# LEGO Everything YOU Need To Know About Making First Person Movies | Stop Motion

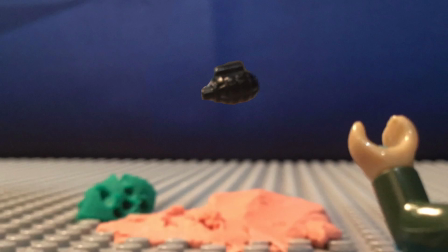And then when it's in the air, this is actually held, the grenade, it's actually standing there.
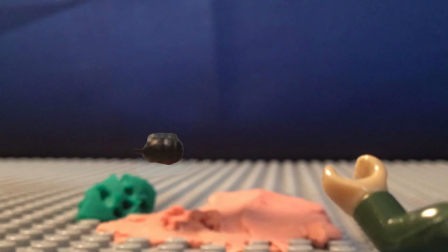It's not like cropped in, but it's held up by like a big long gray stick that I stuck it to,
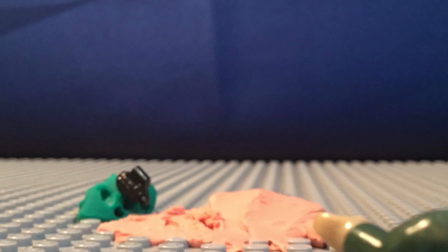again using blue sticky tack, the most useful thing in movie making. So I stuck it to that, held it there, and then once I took the photo,
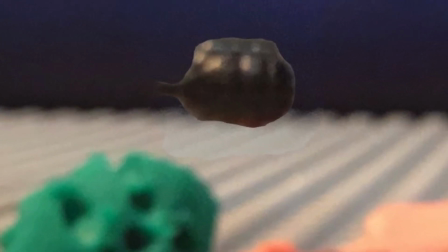I proceeded to mask out and erase the stick,
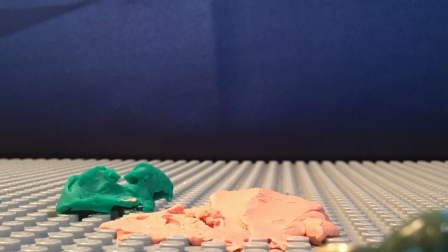so it now looks like it's floating in midair, which is also why you can see that when it's on the ground,
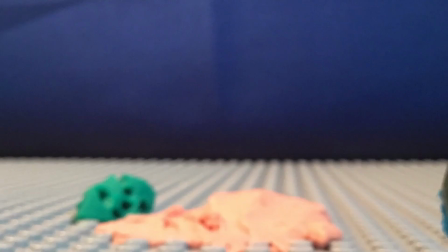it looks more real than when it's in the air, because you can kind of see the borders don't look so natural.
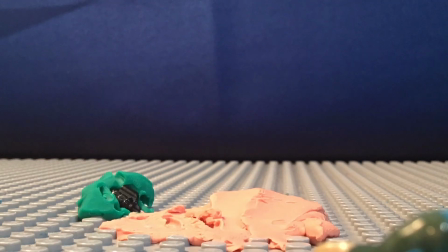It looks kind of like it's cropped in, but it's not.
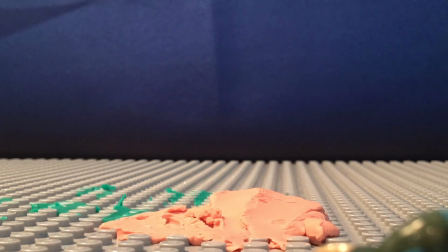Then again, you can see here I wasn't able to focus it in or out quick enough, so it still looks a bit blurry,
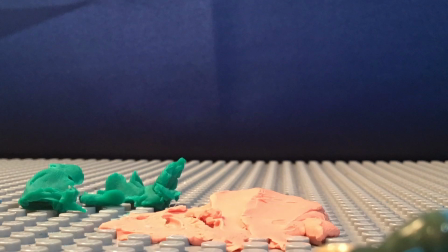like the grenade itself and on the target, but then I quickly focused it out.
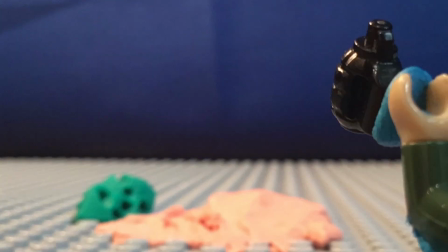And when doing first person, as it's more like their eyes you're looking through, when you look at something close and then look at something far away,
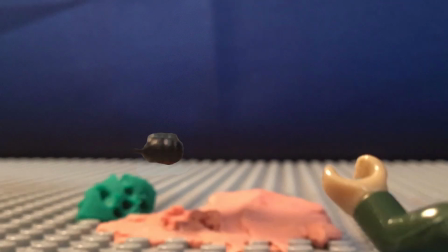your eyes don't take a while to translate and slowly focus in or out. They do that much quicker. So take that into account when you're focusing in and out.
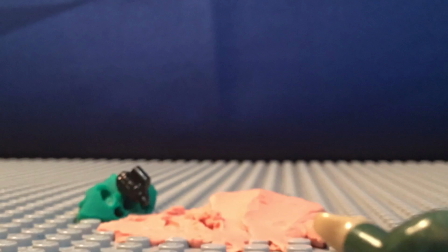You want it to be more of a quicker movement as opposed to maybe a slow,
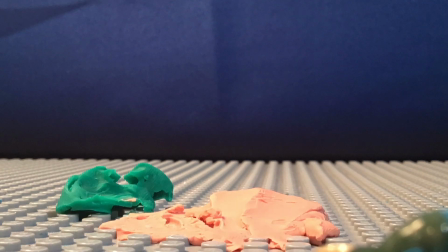steady focusing in and out that you might just do with like a standard movie.
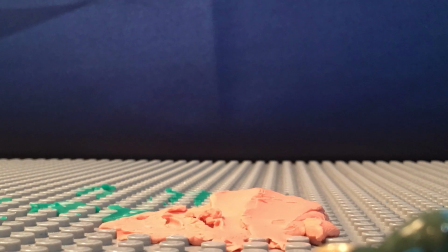So in this scene, I decided to have like it like sink into the helmet, so it hits the helmet, then it slowly like sinks into it.
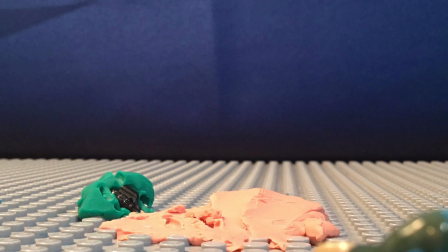Like again, representing that the helmet is now weaker as there's all the holes in it.
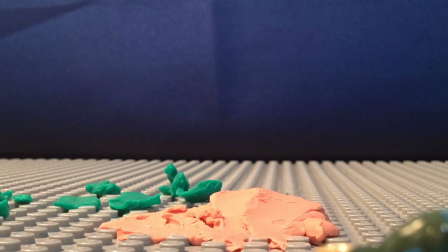Then it explodes, so the grenade first disappears as it all like quickly like heats up.
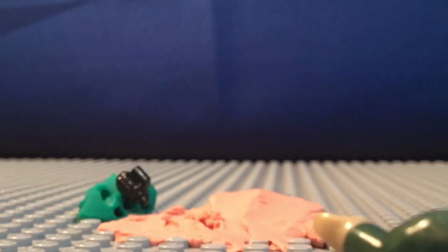And again, for this shot, I didn't use any like pillow stuffing or just stuffing in general to create like a smoke effect. I just want to focus on the raw helmet exploding, like twisting and all shooting apart.
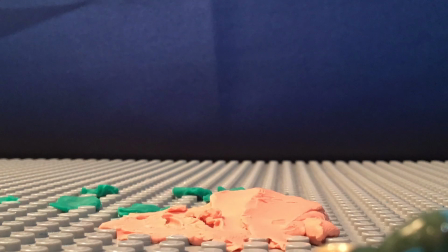So again, when doing explosions, you have a few different options. Practical effects, like with stuffing and the actual pieces.
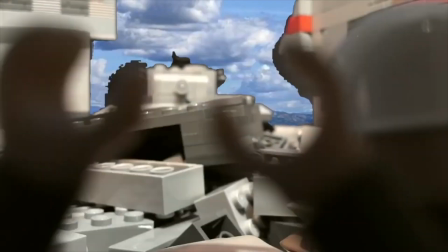You could use lighting and combine the two so it flashes.
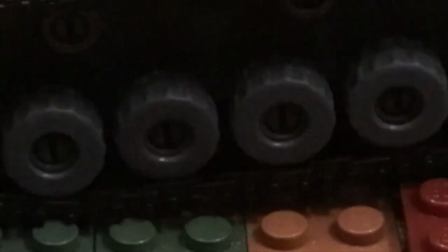Or you could again do special effects, which I've done all three, like a mix of them throughout my movies.
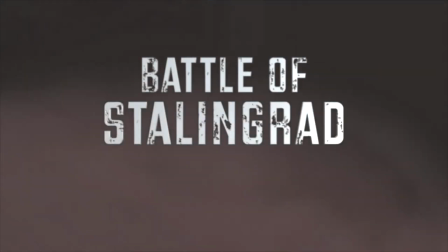So it explodes, it all like shoots apart,
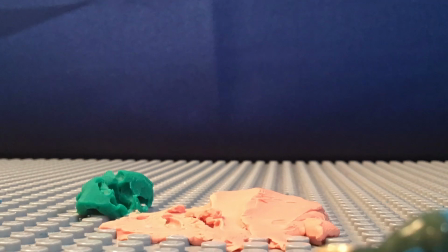and it's a lot easier doing like sideways, because when it's shooting up in midair,
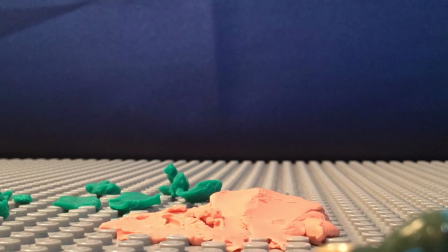you have to use all these like different tools and things to hold it up in midair. So I decided I would focus on it like going sideways.
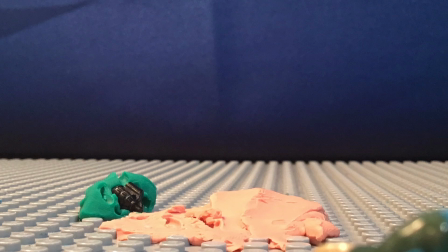So as it goes sideways, you can see it's now kind of like more like a bendable, very like malleable state.
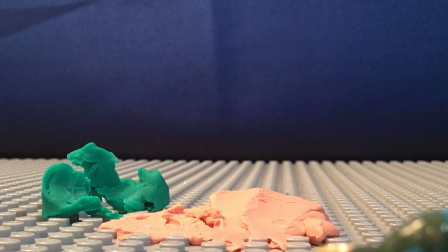So it like shoots and like hits
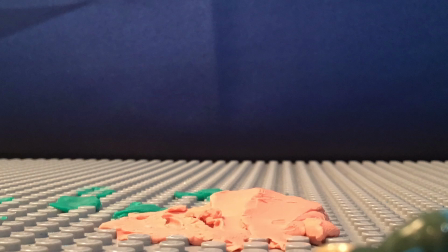like the concrete floor that it is on, and it like sinks in and like stops in there.
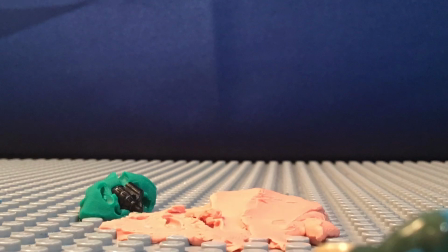So while it might look like it's disappeared, it's still there if you look at it.
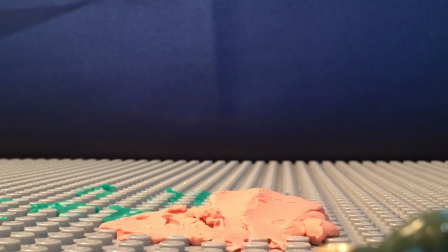So now we're gonna focus on the underhand throw, and the reason why like
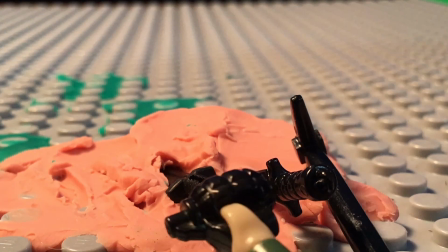these are different shots was because as I filmed it, and we'll see the final result at the end.
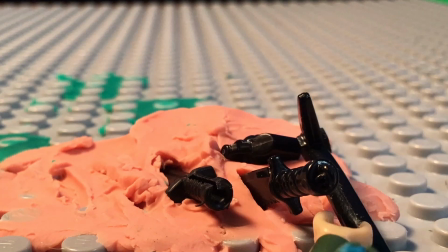So as I was filming it, I decided that I would go through all the different stages, like in not really in like the best order.
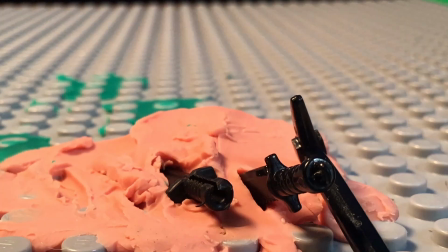So now in this scene, you see that the minifigure's very close to it,
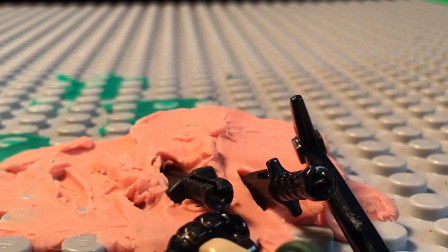and there's all of these like different stuff that's in like the clay, which I'll show you later after this.
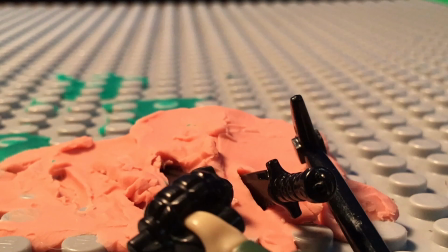So with an underhand throw, it's a much more like slower, like he brings it out so you see it, brings it back to kind of like a wind up.
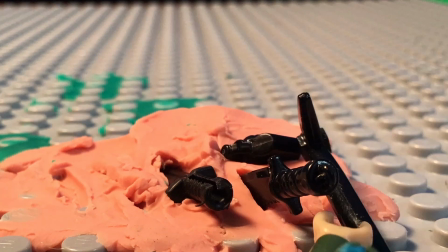Then he throws it like, again, like slowly, like not with as much like force and energy as with an overhead throw,
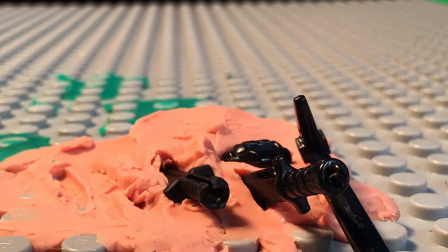so like the toss is weaker and it doesn't go as far.